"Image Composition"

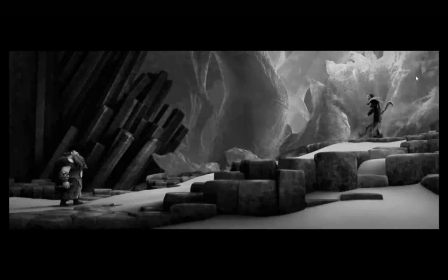16:28 And then the mother back here, right, while there's a lot of texture and a lot of color back here, it's all within the same value range again, right? It's very low value range. And then she's a really sudden and dark shape against that background.
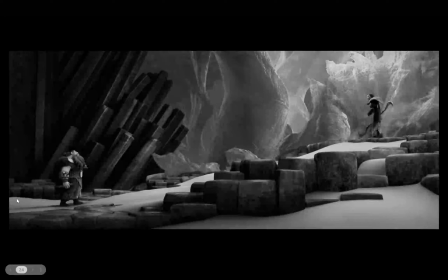16:43 So she stands out a lot. So this is very simple structuring, right? One thing that kind of helps, in my opinion, is squinting your eyes. And you can kind of see how they stand out, right? As you squint your eyes, things that have a low value contrast or low value range start to kind of blend together,
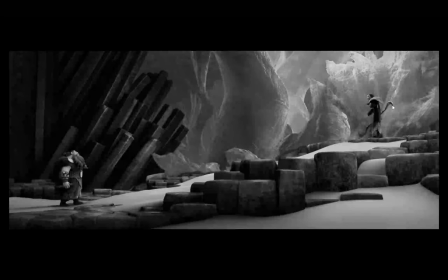16:58 and things that are high value difference pop out. So there's some examples, right?
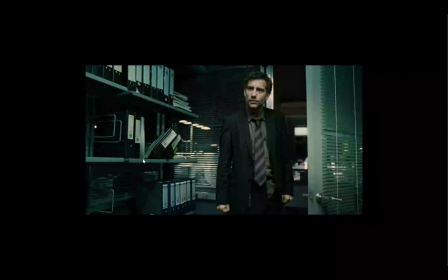17:05 All we have to do is just take the image, and while we have a lot of color, a lot of complexity in the scene, right, you drop it to black and white, and you can see how his head against that background just pops, right? Draws your attention very clearly.
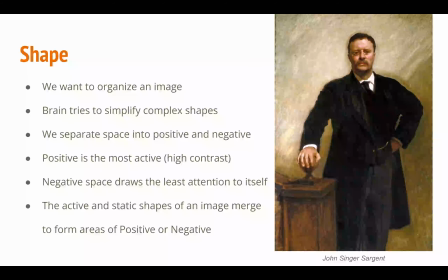17:22 So shape, we want to organize our image to make like that's what we want to do when we see an image, and that's how we interpret the world. We want to simplify and organize it in our brain. So our brain tries to simplify complex shapes into simpler ones.
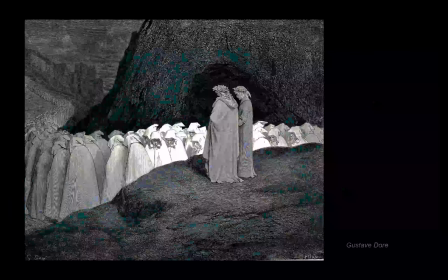17:37 And so we can use this idea of limiting value and kind of creating these different value structures to take advantage of this.
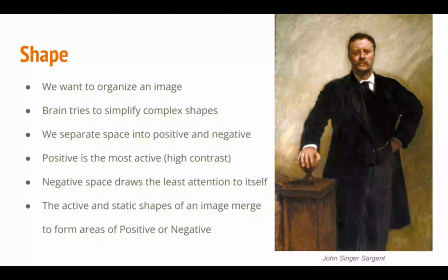17:44 So we can separate our spaces into positive and negative, where positive is that area that is like the found area, that's the high contrast and interesting area, that's the area with the most activity to it. And the negative space draws least attention to. That's where, your eyes get lost.
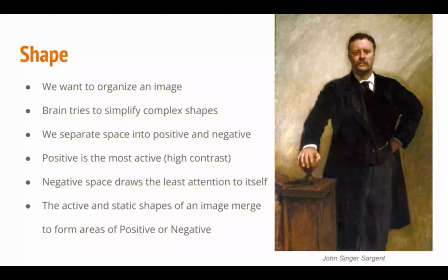18:02 You don't really want to look there. Your eyes kind of skip over there to go to the positive areas. So the active and static shapes of an image merge to form areas of positive or negative.
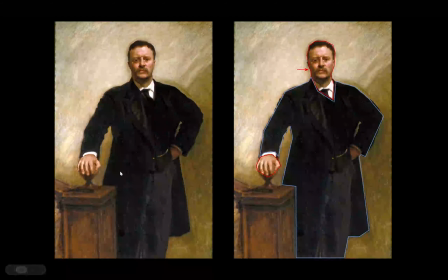18:12 So in this case, right, with this is from John Singer Sargent, painting of Teddy Roosevelt. His coat and his background, they act, they do have different shapes, right? They're distinct from each other, different spaces. But for the most part, this is pretty empty space, right?
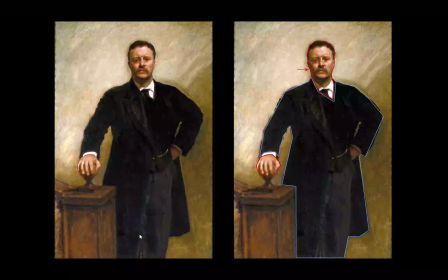18:30 This is a pretty passive space. This is a space you don't want to look at because the value contrast, even right here, is so low. But then you look at his hands, and you look at his face, and then all of a sudden you have all this value punching through, right? It's like lights and darks next to each other that are really giving a strong impression.
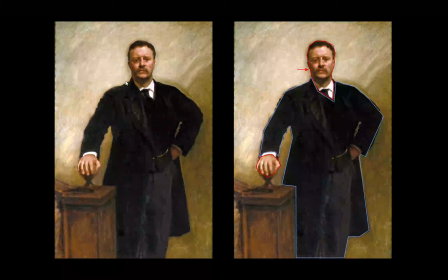18:47 And so we pay a lot of attention there. And even his shoulder, right, popping against the background versus this other arm in his coat popping against this background, right? This pops out way more because that value contrast is higher.
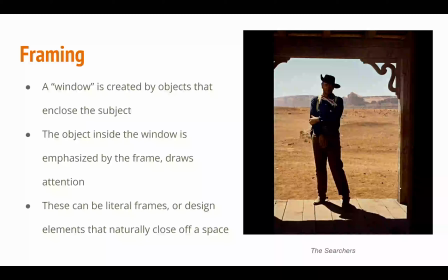19:01 Let's skip through this. Okay, so framing. Window is created by objects that enclose the subject. So you can essentially frame something by wrapping or kind of uh, blocking off parts of the image through the shape of an object.
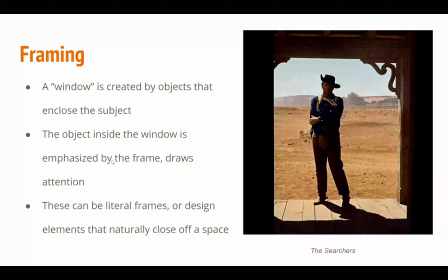19:17 So you can use this to emphasize the subject that's within the window, and that's going to draw your attention. So this can be like literal frames, like in this case, it's like a door frame, but it could also be design elements that naturally close off a space.
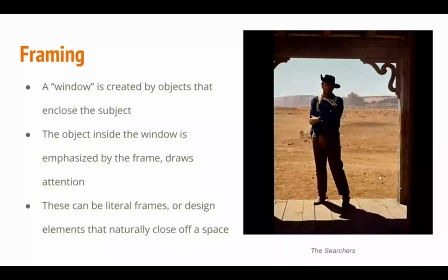19:32 So it could be something like a tree or something like a fabric or a cloth that's kind of drawing, blocking off an area or part of the image, kind of like a barrier, and keeping your focus in a particular area. Here's a good example of framing, right? So in this case, all of these characters in the back are acting as like a frame, right? You see all this empty space around them. And of course, they have like the literal halos behind them that are acting as a framing. And you could even say her hood is also acting as a frame around her head. But you can see we're like kind of using different parts or shapes, combined areas of our image to block off and contain the subject, the thing you want to look at.
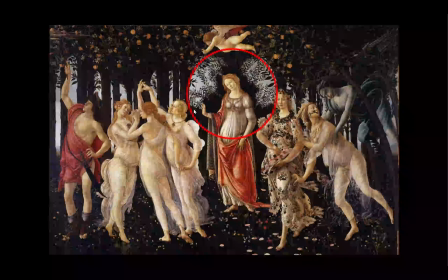20:14 And here's another example, right? So in this case, very intentionally designing the trees and also designing the groupings of these characters and giving this kind of like isolation around this character to really frame them and make them something you want to focus on.
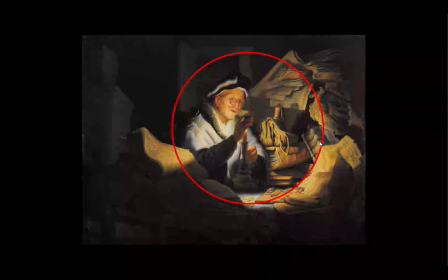20:29 Here we're creating a frame of this like light shape, right?